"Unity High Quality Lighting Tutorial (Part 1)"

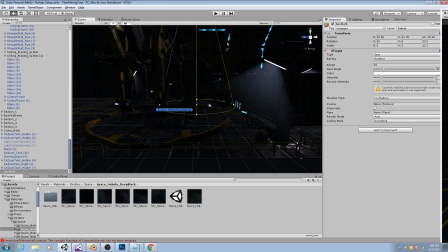8:12 It will not illuminate anything below this circle. So to make sure it gets to not only the ship, but also the floor, I need to increase that range.
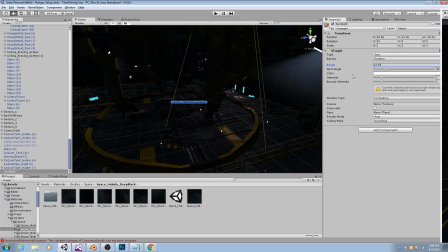8:25 And you'll see as I increase it, the brightness goes up a bit. But to really affect the brightness, we want the intensity. So you see as I move that up, things get a little brighter. And then to illuminate a wider area, I'll increase the spot angle.
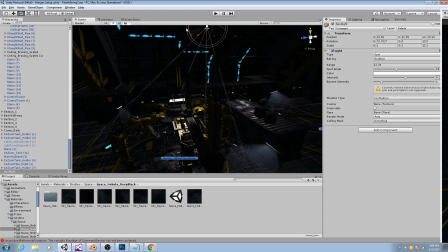8:48 And then ultimately I'll probably tilt it a little bit so it's not pointed straight down. Probably increase the range a little bit more. There we go.
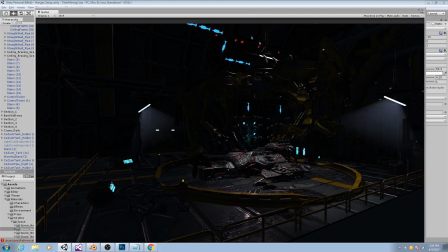9:07 So now as you see in our game view, we have a nice spotlight and we have some good backlighting on the crane itself.
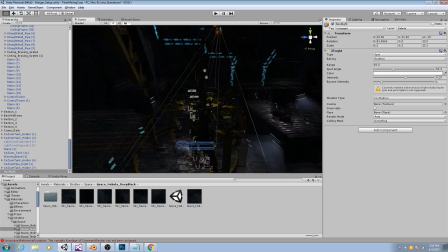9:17 Now to really increase the dramatic effect of this spotlight, let me make it spot angle a little bit wider. There we go. I am also going to enable shadows.
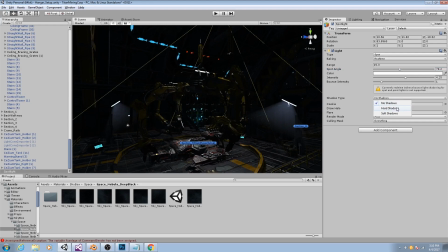9:30 Now, shadows are very expensive, so you want to keep the number of lights you have that cast shadows to a minimum. Right now, once I enable shadows, there are only two lights in this scene right now that cast shadows.
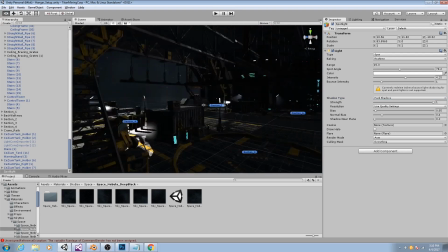9:46 This spotlight and the main directional light that's illuminating this area. For the remainder of this series, for illuminating this section, section 7, these are the only two lights that will cast shadows,
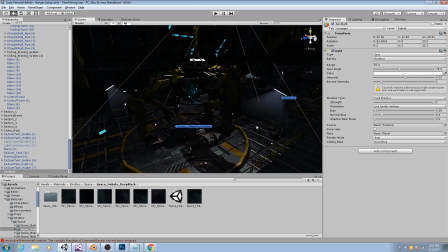10:05 because shadows will dramatically increase your number of draw calls, but regular light illumination will not, especially if you are using deferred rendering. So here I have my main light. And then I also want to change its color a little bit.
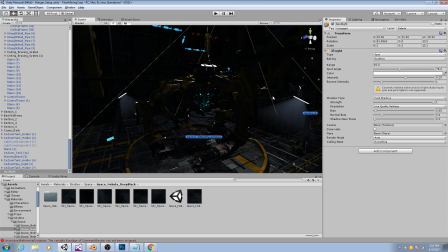10:25 No light in reality is perfectly white. It's always going to be a little bit of a tint. Now, how you choose the color of your lights is going to depend on both your art style, the feel you're going for, the tone, and how realistic you want your scene to look.
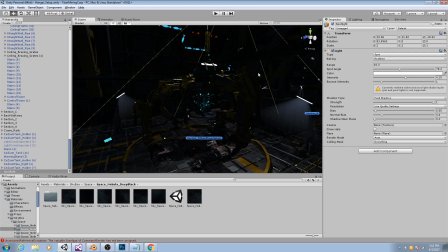10:44 Lighting-wise, I want to value tone and feel more so than realism, so I'm going to make these colors a little more saturated than they probably would be.
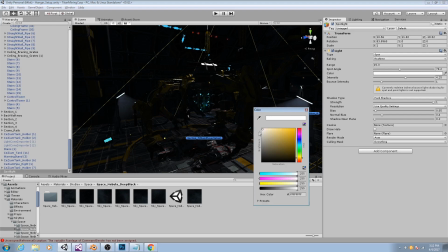10:53 For this one, because it is a very industrial setting, I will tint the light slightly yellow.
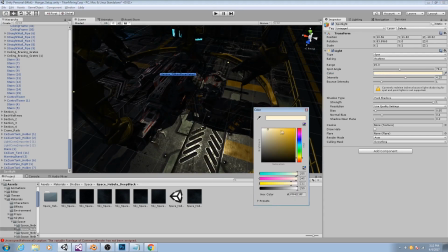11:03 There we go. So if we take a look at that, there's white, there's a little yellow.
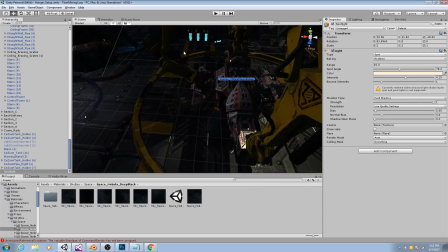11:09 Yellow also contrasts nicely with the mild violet hue coming from this directional light.